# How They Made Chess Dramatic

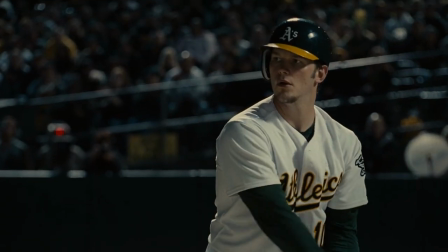[0:24]
This is dramatic.
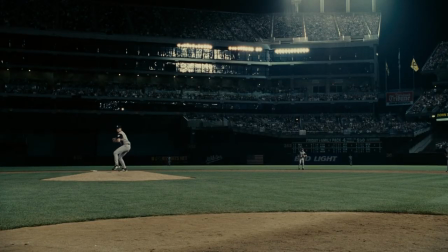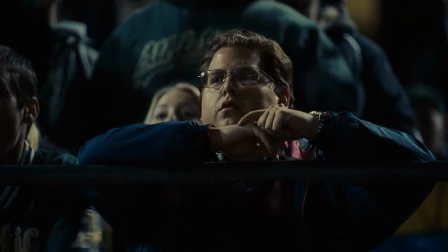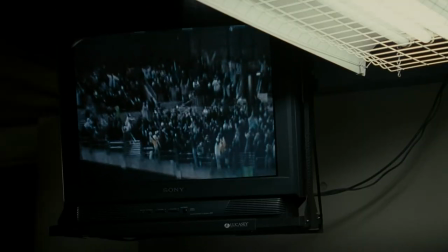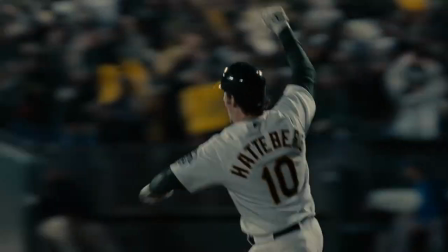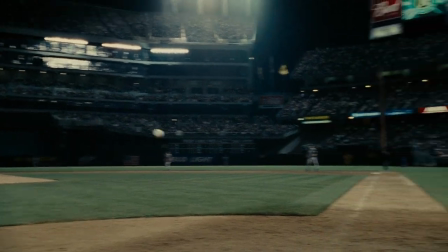[0:57]
It's physical. It's intense. The importance of the moment is clear from the scoreboard.
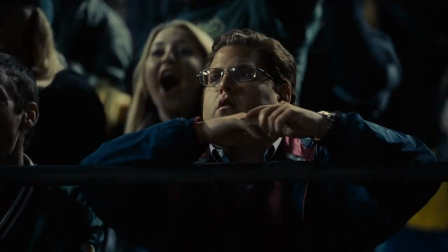[1:02]
This is how most sports dramas are done. But what if you are making a sports drama about chess?
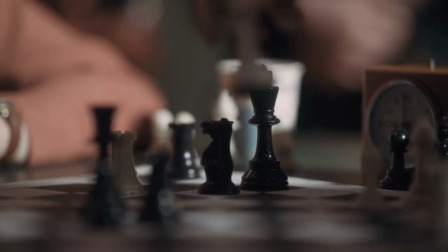[1:08]
The Queen's Gambit is actually a mixture of two types of stories. A sports drama and a coming-of-age story.
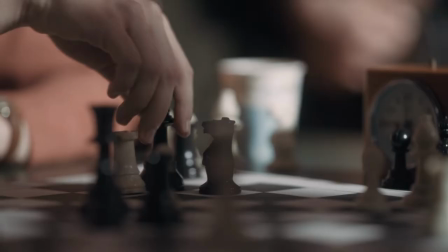[1:15]
But all the normal tools of a sports drama don't really work for chess. Just imagine.
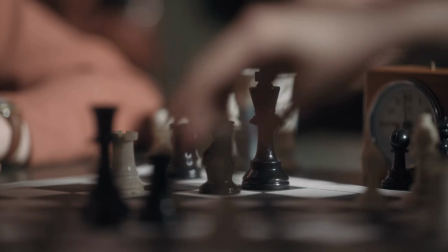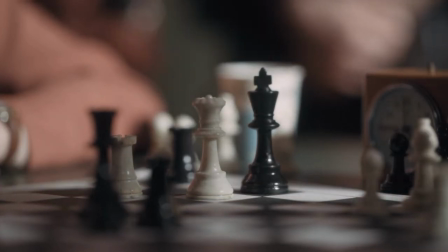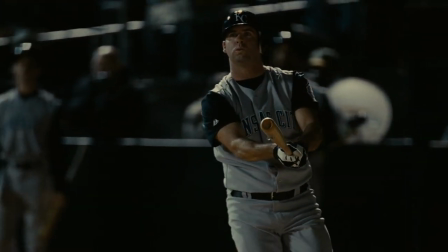[1:33]
They can't rely on the usual physical drama of sports dramas because chess is an intellectual contest.
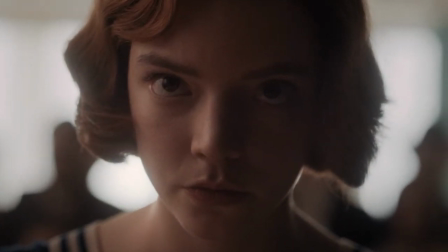[1:41]
So how do they make it dramatic?
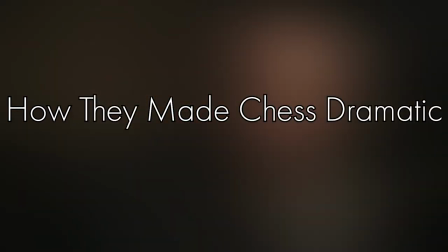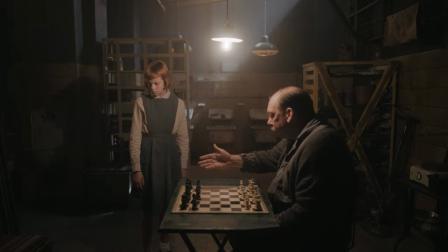[1:50] Now or never.
In the first few matches, while Scheibel is teaching Beth how to play, the show is also teaching us, the audience,
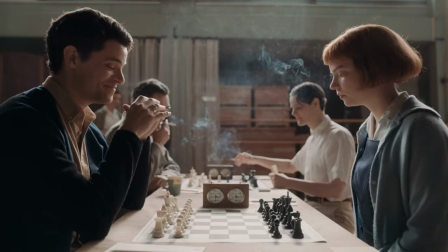[1:58]
how to read what's going on in the games so that later, when the stakes are a little higher than they are in this basement,
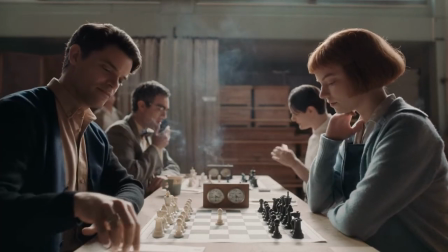[2:04]
we will still be able to understand what's going on. Of course, they aren't teaching us how to play chess.
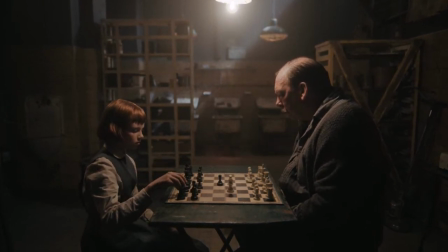[2:09]
That would be impractical, and is basically the whole problem. Chess is a really complicated game.
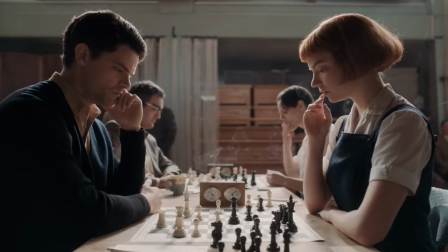[2:15]
There is absolutely no way to show your average viewer a mid-game board and have
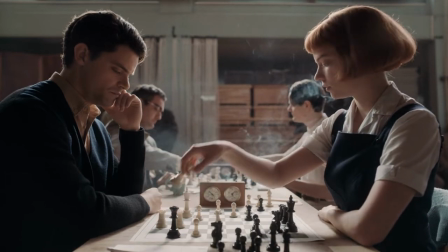[2:20]
them be able to immediately understand what's going on the same way you can with most sports.
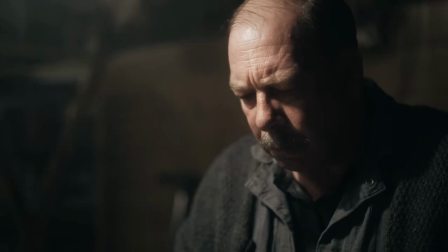[2:25]
So instead of trying to get us to actually understand what's going on in the game, they teach us to read the emotions of the characters in order to understand what's going on.
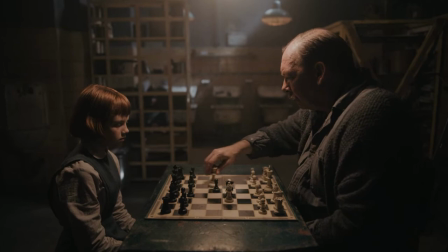[2:34]
To see what I mean, let's look closely at some of the early games with Scheible. After the first game, we cut to the second game in progress.
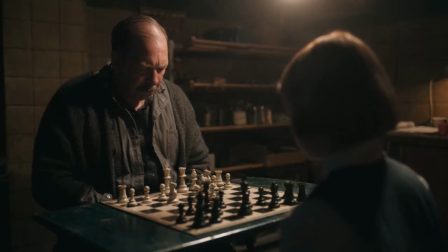[2:42]
This one teaches us how to read the importance of one moment. Scheibel lays a trap for Beth by moving his bishop right next to her queen.
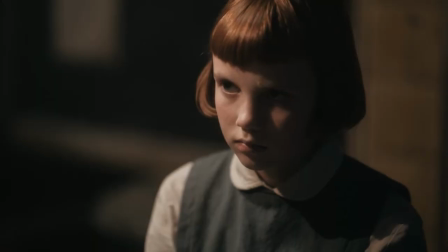[2:51]
Then we get a close-up of Beth where she looks up from the board at her opponent, then looks back at the board.
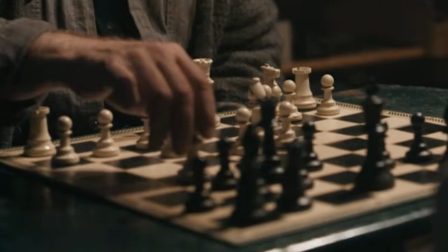[2:57]
We can see from this look that she knew this was a dumb move. Why would he just throw away his bishop?
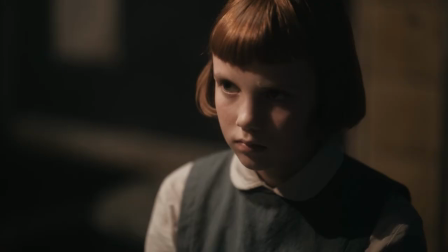[3:02]
And so she looked at him to try and read his intentions. but she couldn't see it and so falls for the trap.
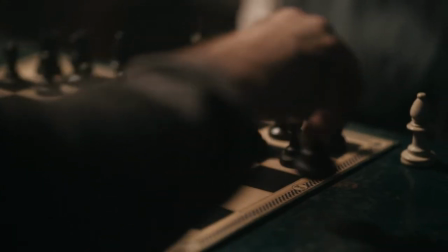[3:09]
By focusing on her trying to read his intentions we move the drama from being about
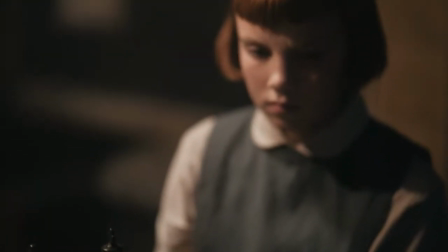[3:13]
what's happening on the board to being about the intellectual battle between the two characters.
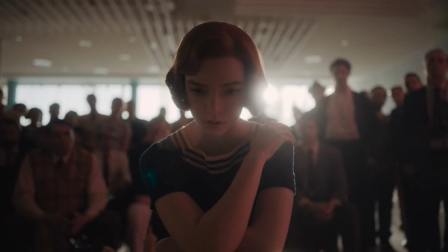[3:19]
Later when Beth finds herself unable to see what her opponent is doing they will reference this moment.
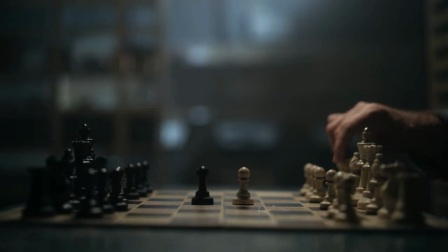[3:26]
The third game teaches us how to read the overall state of a match. Now I'm not a chess player.
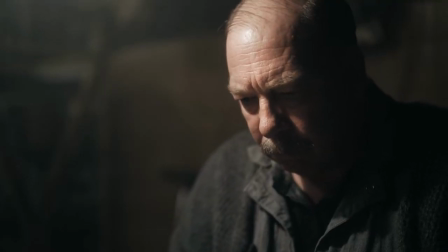[3:32]
I know the rules sure but I can't play well. I can't look at a board and understand easily what's going on.
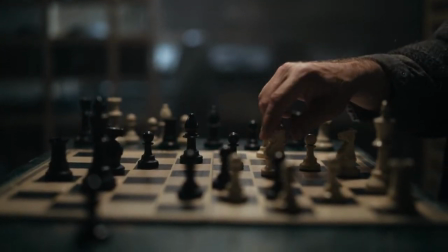[3:38]
But I can still tell Beth is winning here. Her pieces are taking up most of the board, and when she moves,
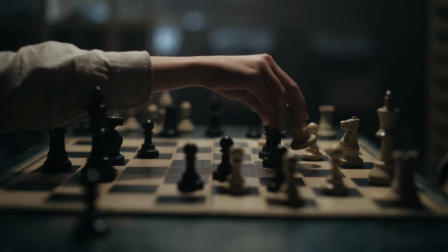[3:45]
she has to reach her arm across the table, which visually shows us that she is in control of the game.
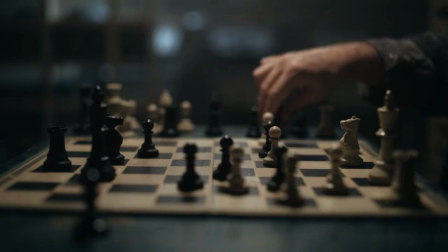[3:50]
But it's not just what they do on the board, we can see based on their acting who is winning.
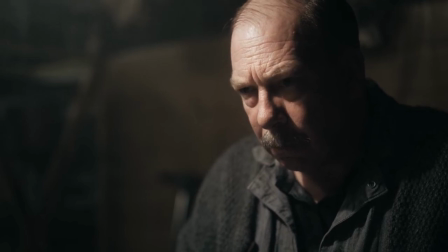[3:55]
Scheibel's expression, his breathing, and the way Beth looks at him while he looks at the board clearly communicates that she is in control.
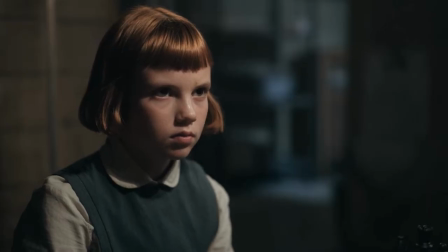[4:03]
He's looking at the board for a way out, and she's studying him for any sign that he's found one.
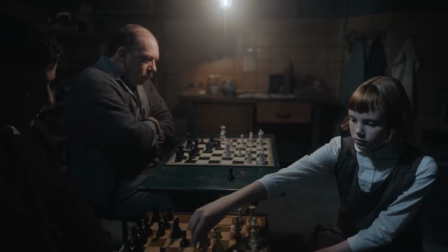[4:10]
Fundamentally, these strategies allow people who don't really know chess to follow the action
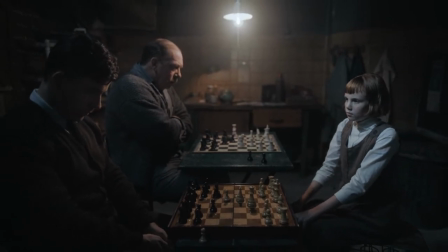[4:15]
by using the characters to convey the meaning of the action through the shots and acting.
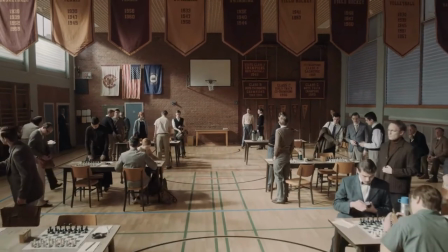[4:21]
So let's fast forward a bit and see how they apply these strategies in the first tournament, the Kentucky State Championship.
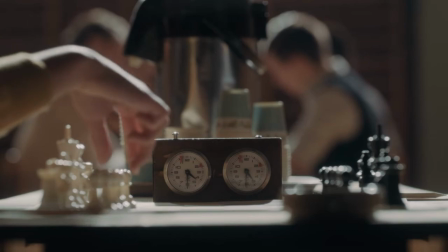[4:28]
We only see four matches. The first is just one move, and the second focuses on one moment.
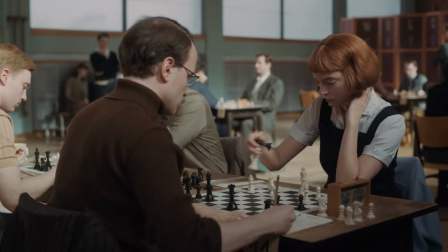[4:34]
We start at the end of the game, where Cook lays what he thinks is a trap on Beth's queen. Beth keeps her eyes on the board and makes a move which seems to fall into the trap.
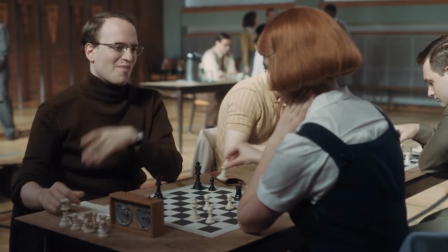[4:43]
As Cook smirks at her and takes her queen, Beth gives him a sideways look and a very small smile, and ties the game up with her bishop.
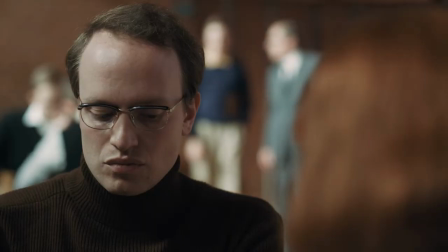[4:51]
This is exactly how Scheibel baited her in the game we looked at earlier, and once again, it's communicated mostly through acting.
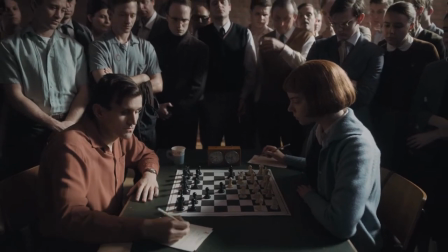[4:58]
The next two matches also introduce two new elements to help clarify the drama, the soundtrack and the relationship between the two players.
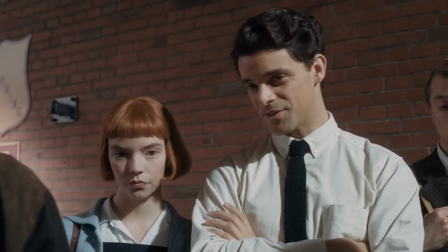[5:07]
From the start of the tournament, the show had been building up both Townes and Beltic and Beth's interest in them,
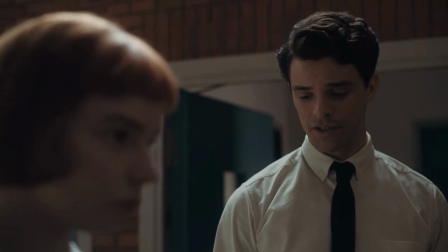[5:13]
and the match against Townes is the first time the show gets to cash in on that sort of build-up.
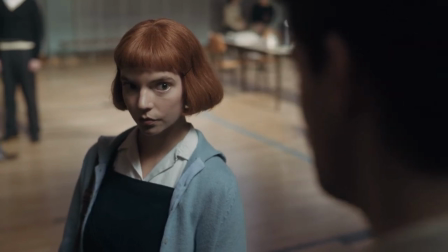[5:18]
On the one hand, you have Beth's clear attraction to him, and on the other, you have his interest in her, skilled young girl, and a complete tournament novice.
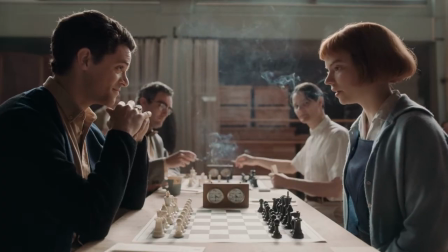[5:27]
This is also where the matches get their own scoring.
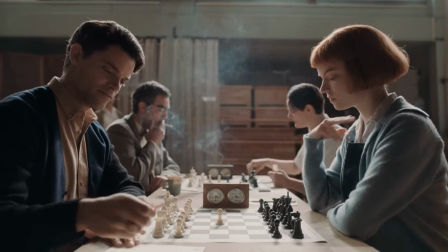[5:31]
The game goes through emotional stages which match up with the stages of a chess game, and you can hear them mirrored in the soundtrack.
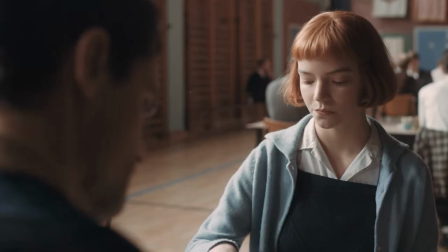[5:39]
During their openings, the light triplets create a curious and inquisitive mood as they trade glances, sizing each other up.
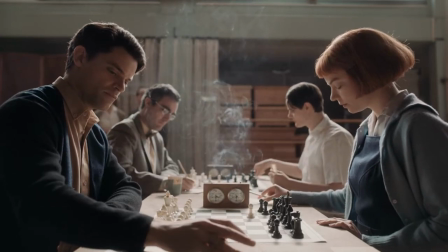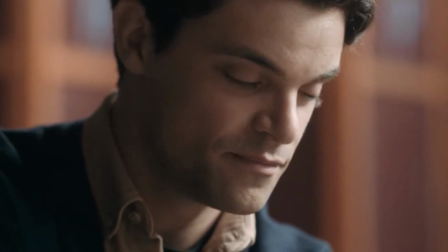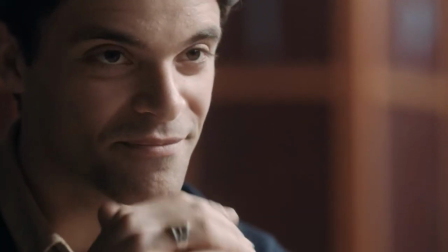[5:58]
But the score slowly builds towards this moment where Towns contemplates, then smiles as he understands how much of a challenge the game is going to be.
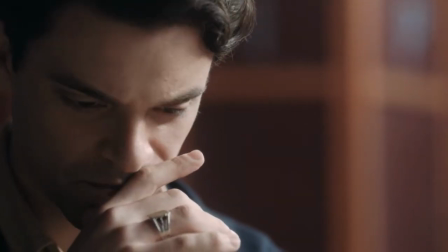[6:07]
We don't even see the move that causes this reaction. It's all about character.
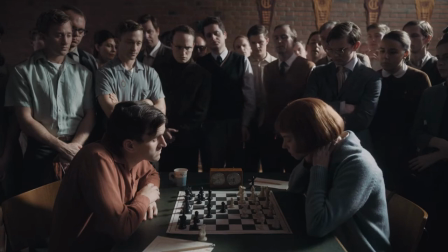[6:12]
In contrast, the match against Beltic opens with no soundtrack at all to emphasize Beth's revulsion and rage.
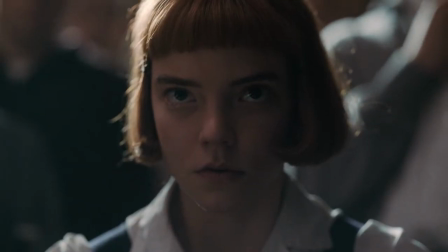[6:25]
the silence builds towards a total loss of control where she has to flee to the
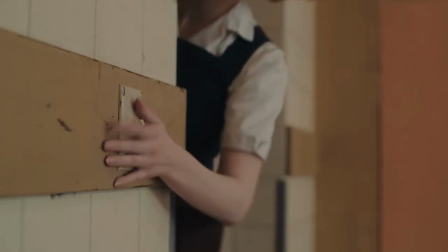[6:30]
bathroom for some verbal self-abuse and a pill which connects the match back to the coming of age story
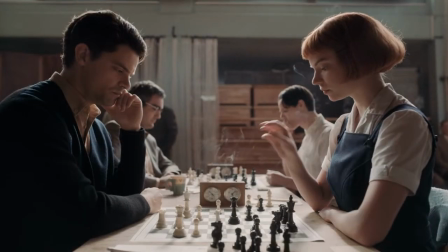[6:36]
against towns the music goes through a transition as they move into the mid game as
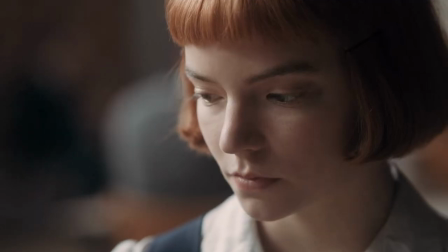[6:41]
their focus tightens the music slows down drops in register and becomes
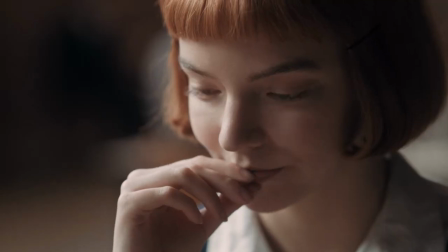[6:45]
more contemplative beth gets the satisfaction of seeing towns bewilderment
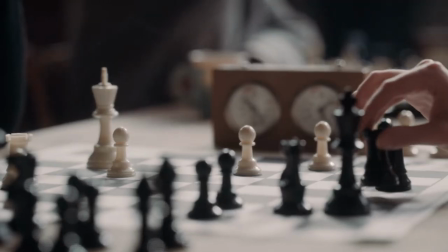[6:50]
as she outflanks his queen she is in control and he is beginning to feel his back
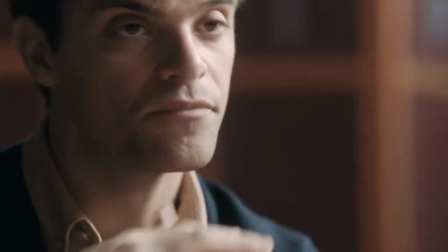[6:54]
to the wall.
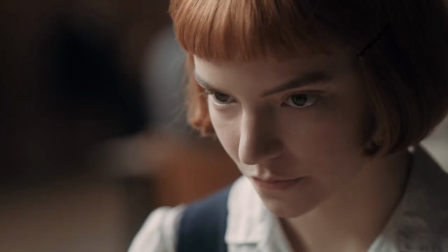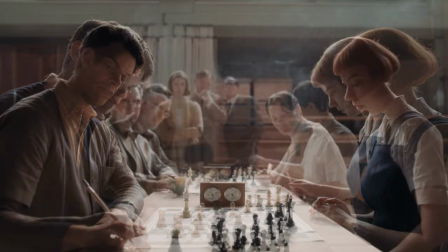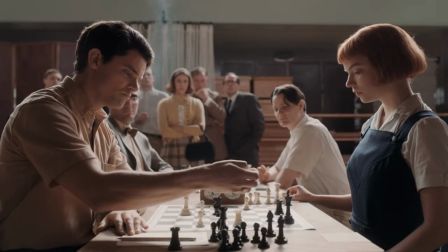[7:06]
In the endgame their jackets are off and Towne's focus is at maximum while Beth casually,
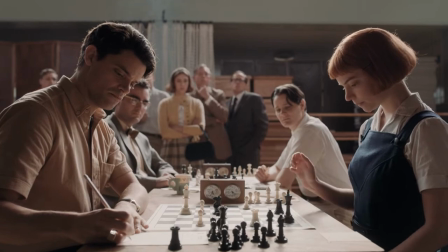[7:12]
methodically, and almost coyly executes her endgame and the music matches her coy self-assurance.
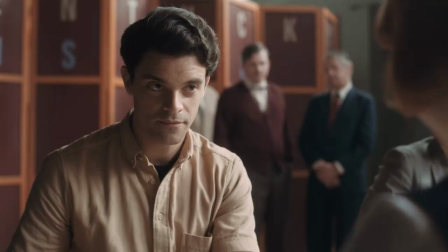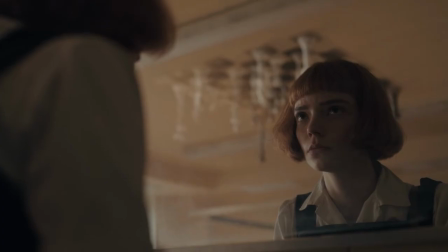[7:23]
The match against Beltek also has a soundtrack transition which comes right here during her trip to the bathroom.
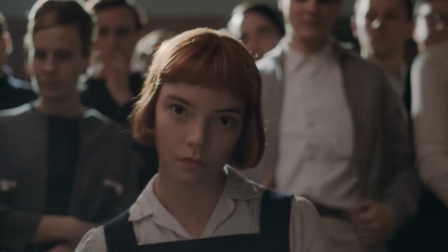[7:30]
To match the self and In drug abuse, the transition is from silence to darkness, a darkness that runs through the score for the rest of the match.
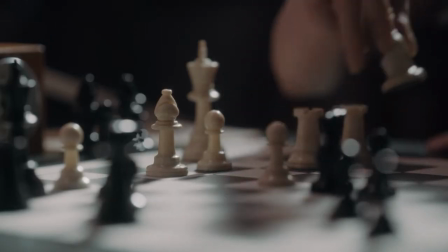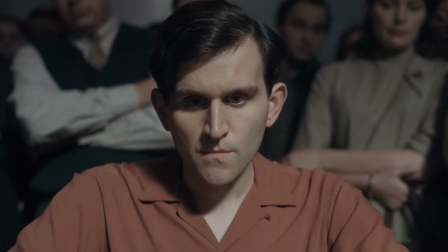[7:44]
The music does so much here to clarify the emotion of each shot.
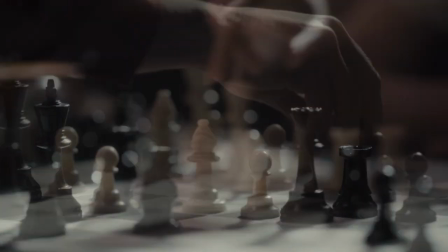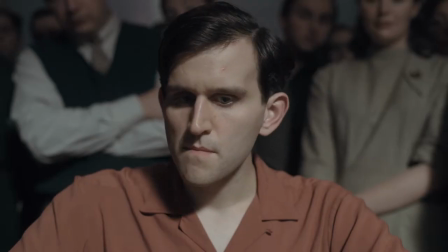[7:54]
Despite how mad she was, she doesn't gloat, but she does allow herself one controlled burn.
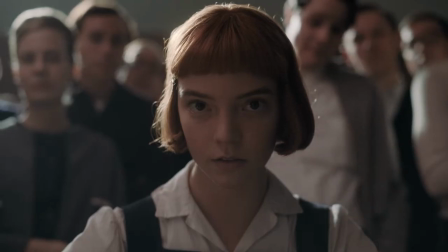[8:01] Son of a bitch. I think that's it. No, I can get out of this. I don't think so.
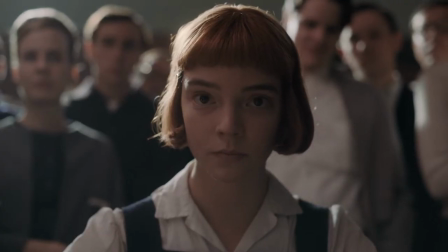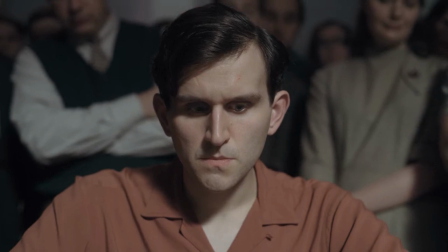[8:11]
Interestingly, we don't even see the move Beltic chooses next. We watch his face, then we cut immediately to Beth's exasperated reaction.
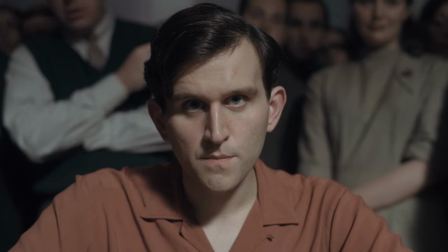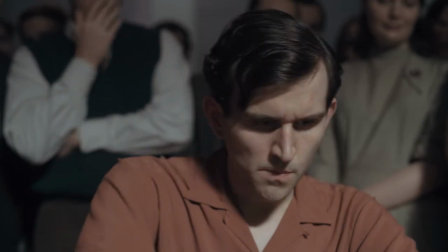[8:27]
This is the only move in the whole match that doesn't appear on screen.
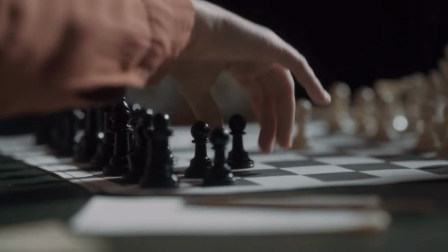[8:31]
Every other one either had a close-up as they moved the piece, or a shot of the board right after.
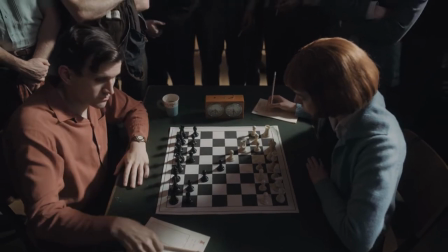[8:37]
But just because most of the moves are shown, doesn't mean I can follow what's happening on the board in a strategic sense.